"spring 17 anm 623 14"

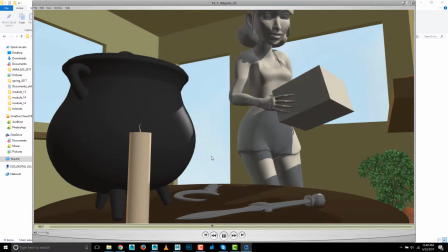I wouldn't expect that. So if you can kind of smooth that out, that's going to be better. Yeah, nice.
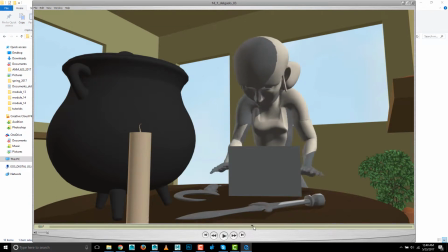I really like the way the hands, are placed solidly on the table to support her weight as she goes down.
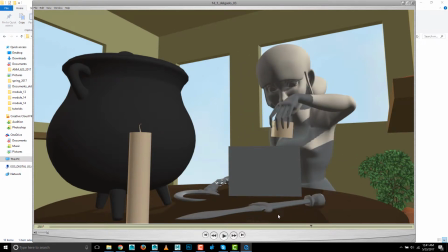That's good. Um, I feel like you could slow down between here, we're around 225 to 230.
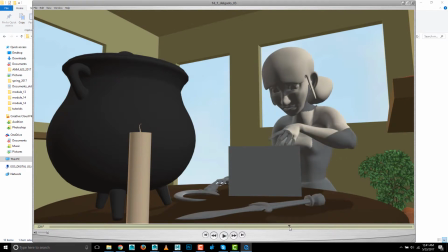That really 227 to 230. There's just a sudden. See how the elbow kind of pops up real fast? It just feels a little too quick there for someone, somewhat casually getting something out of a box. And I think you can, you have this kind of fishing around motion here.
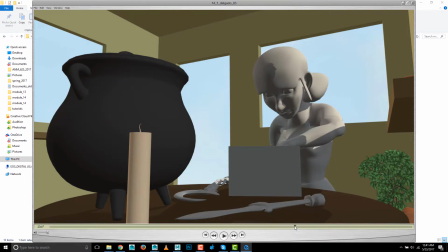I think that, like, if you're going to move around, okay, but still have have the moment where what I imagine is happening inside the box is there's at least a few frames where
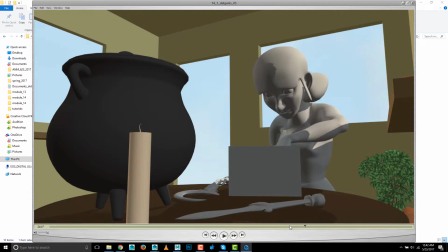her fingers are grasping. I know we can't see it, but I feel like there should be a pause for, let's say her hand makes contact. I think you can lose this fishing around, this back and forth thing here. I think because she's looking right in the box, she's not going to need to move her arm afterwards.
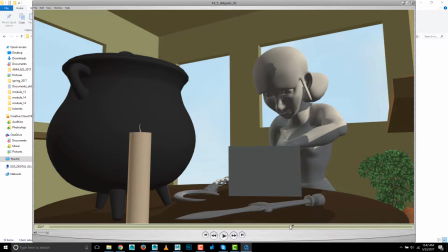So go straight down. Don't do the back and forth thing. Just kind of have a pause. She can have a slight. See how her body's totally frozen here? Nothing is moving but the arm. So get like at least some very subtle movement of the root, spine, neck, head, just enough to keep her alive here.
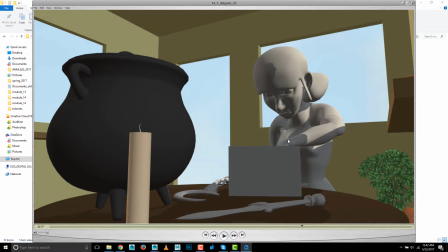But pause the hand movement because I imagine her fingers are grasping the object. And again, we have another movement that goes too quick here. The hand just sort of pops out real fast. So again, around here, 246, 247, 250. Slow that down a little bit.
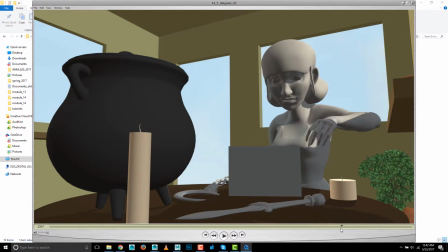And again, I think you can, remember to keep the body alive. See this movement here that you've got going on. Watch this. There's movement. It's just enough. You could go further, but she's alive, right?
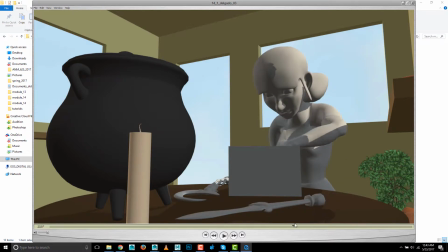But here, she's frozen, except for the arm. So you need that kind of level of movement to kind of keep her alive, which you have in most of the rest of this, actually. I like that reach there, too, that the way that she kind of lifted herself up and curled.
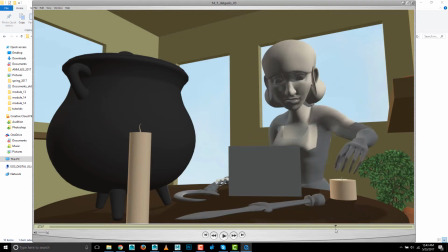That feels very believable. So there's loads of great stuff going on here. I think just, slow it down when those really quick parts where it just seems to snap a little bit.
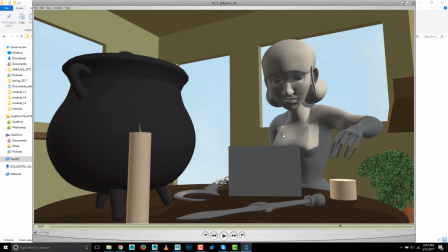And yeah, and when I don't know what the deal is with the color and texture. If you can get some kind of basic color and texture on her, that's going to really improve this.
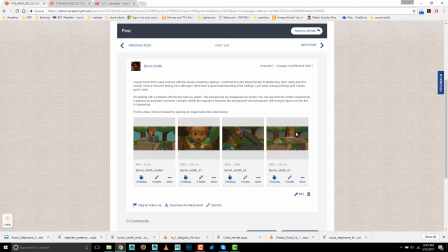So Byron's up next, and yeah, I see what you're saying with the physical sun and sky that you mentioned. It's disappearing for some reason. Um, that shouldn't really happen. Not sure what the deal is.
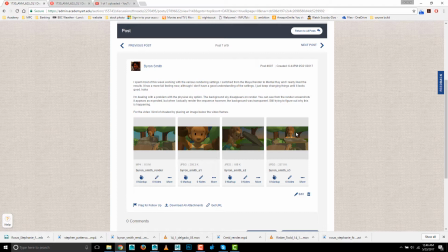We check the clipping plane on the camera and maybe increase that, the far clip plane. It's in the attribute editor for the camera. Yeah, besides that, I don't really know. I'd have to see the actual my scene file to try and play with that, so you might want to send that over.
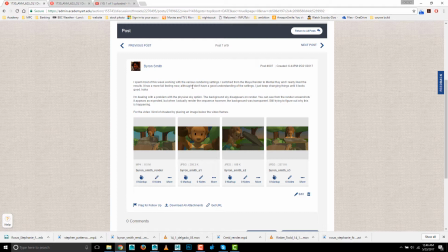Let's take a look at your video.
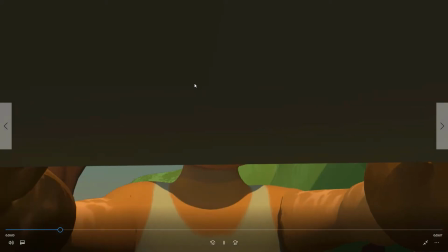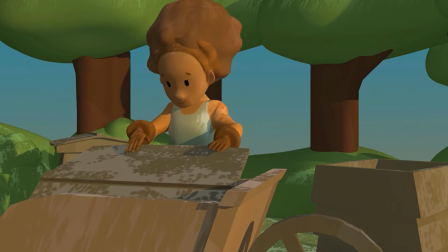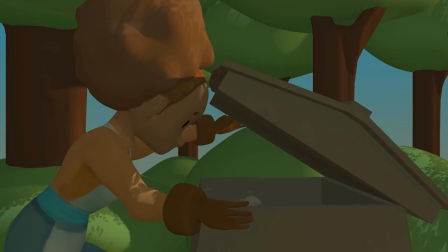Alright, so there's not loads of changes here.
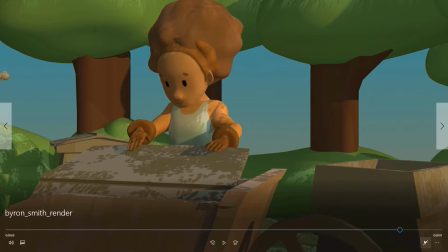Looks like you did get the movement of this board better, though.
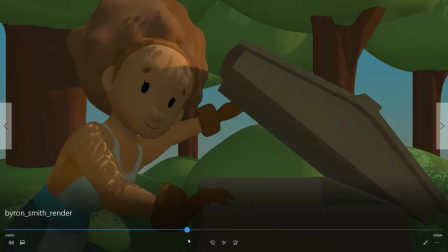It does seem to stay resting on there.
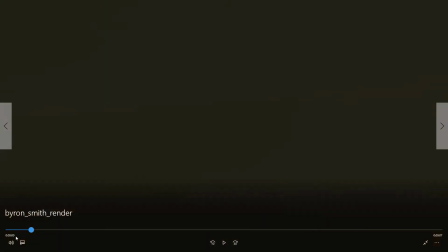I guess that's a bit of a jump cut there. I didn't remember that from last time.
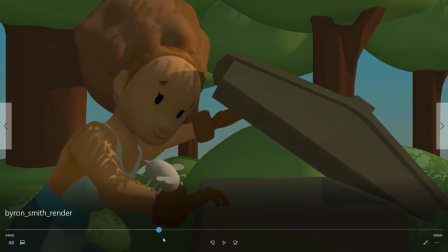Maybe I just forgot.
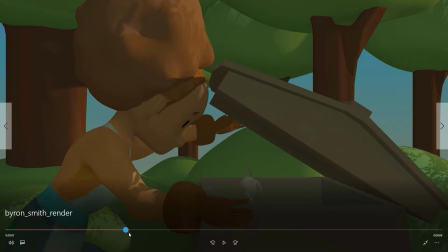I think the B's a little bit better, but I think that it's kind of weird coming out at that angle. I mean, I know it's a cartoony looking bee, but I still want it to fly a little bit more like a real bee.
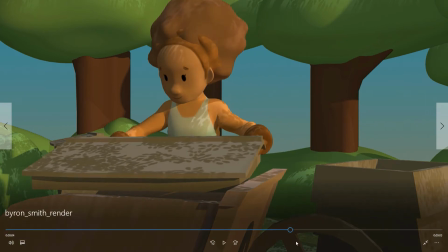Getting that kind of like really quick and zippy kind of movement, but with those sudden turns that bees do.
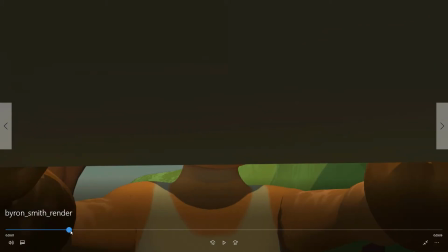One thing that's a little weird is the hand's contact with the thing. So I'd expect her to kind of have this thumb hooked under the lid,
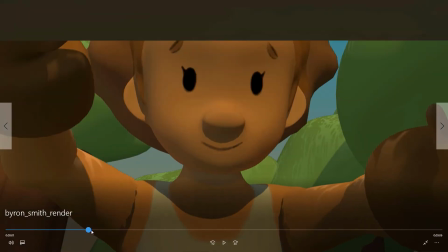but the hand's kind of really moving all over the place and doesn't really seem attached to the lid.
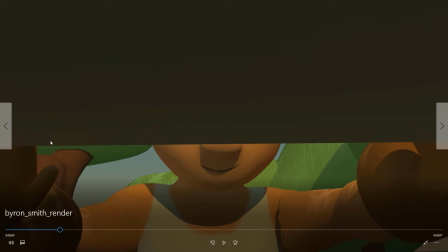And like here, like we see this big gap here. So I'm wondering, you should be using IK hand for this. I'm hoping you are. And then you can move the two things together perfectly. But I think, really, I know it's sort of a mitten, but,
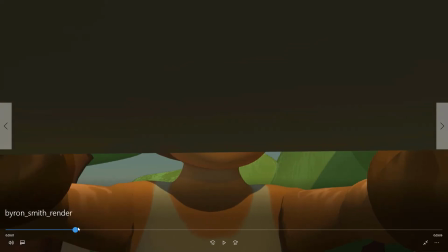really get that thumb kind of hooked under the bottom there so she has a grip on it.
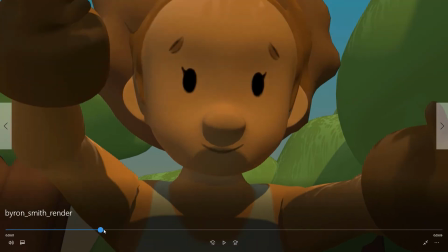And I guess what also, I don't know how this ended up happening, but
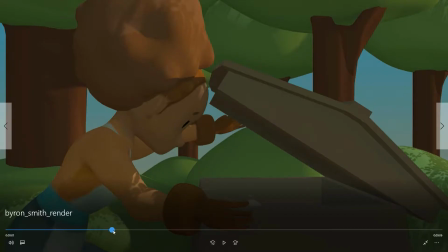she's holding it up with her right hand here, and then suddenly now she's holding it up with her left hand.
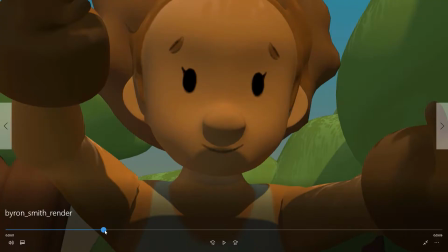I don't know how that switch happened. It's almost like you flipped the image.
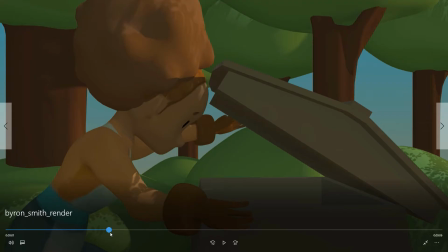I don't quite have that figured out. Anyways, yeah, Zippier B.
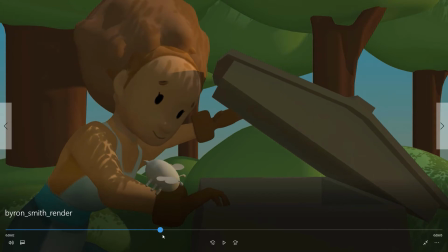I like what's happening here with like resting the hand on here, but stop there. Don't do this kind of lifting the fingers off yet, because she's sort of supporting herself with that, and it would feel good if that hand came to rest.
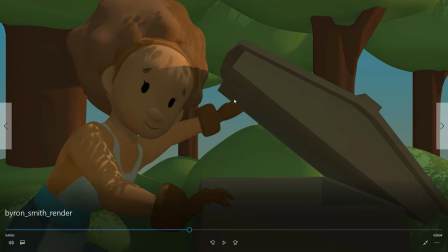And again, with this one, get a real grip on that thing. Her hand is just, her fingertips are just touching it, and it's not that believable. This looks improved to me, the way this thing slides across, if memory serves.
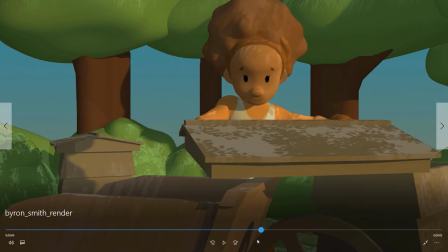That seems to work much better. But again, I want to see the finger poses, and I guess it's not a mitten.
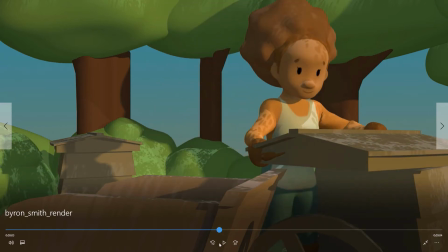I don't know why I thought it was a mitten, just from that angle.
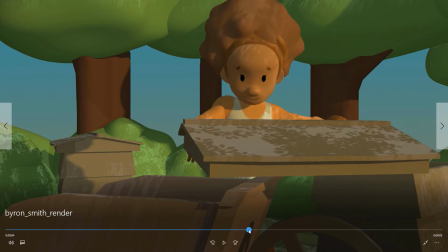You've got some real, intersection here, And yeah, again, use the IK, get these things moving together, and get it to her hand that has a real grip.
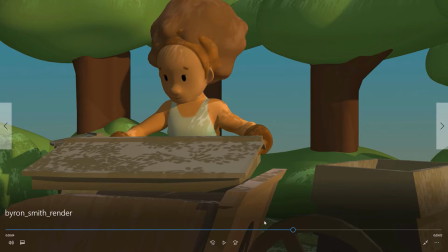Like again, it looks like the hand is interpenetrating here as well. So it's good to have your camera view kind of locked down,
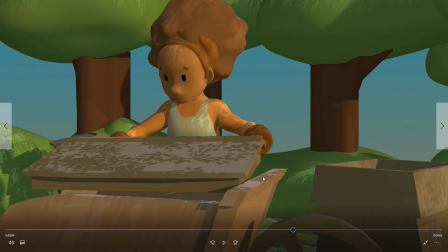but also look in the perspective view and get right in there and you know get a good grip on it.
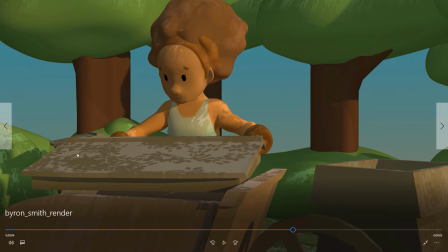And again, conceptually, like the modeled pattern from the Shadows of the Leaves, it's too contrasty right now. I think we want to see it blurred.
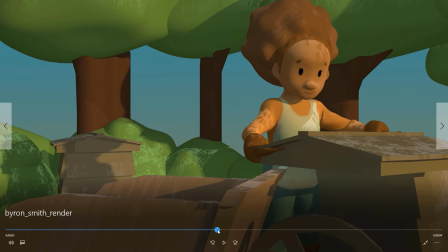It looks like you've done a little bit to get rid of some of that in the background, but I still say, to me, that's just real contrasty. And these teeny tiny leaves, not to mention the trees have these big bulbous kind of cartoony things, and you're sort of,
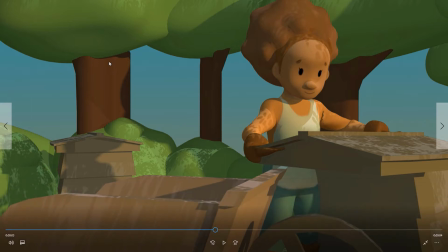I mean, to me, within the world of this cartoon, we don't see individual leaves, so I would say, therefore, we don't see individual leaves' shadows, you know. So, but if you like that model look, okay, we can kind of go along for the ride, for believability, but then,
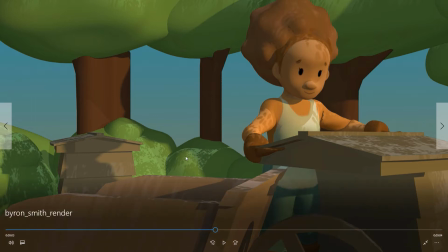just blur it so it's not just this really sharp pattern here, and then suddenly the trees have a giant blob on top, and it's just a weird uh, inconsistency.
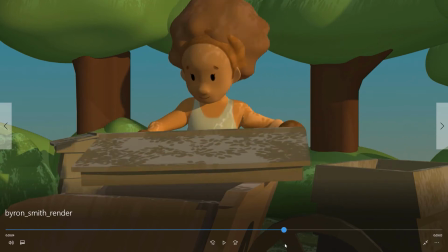Um, yeah, I'm really liking how this is sliding and dropping there. That works well.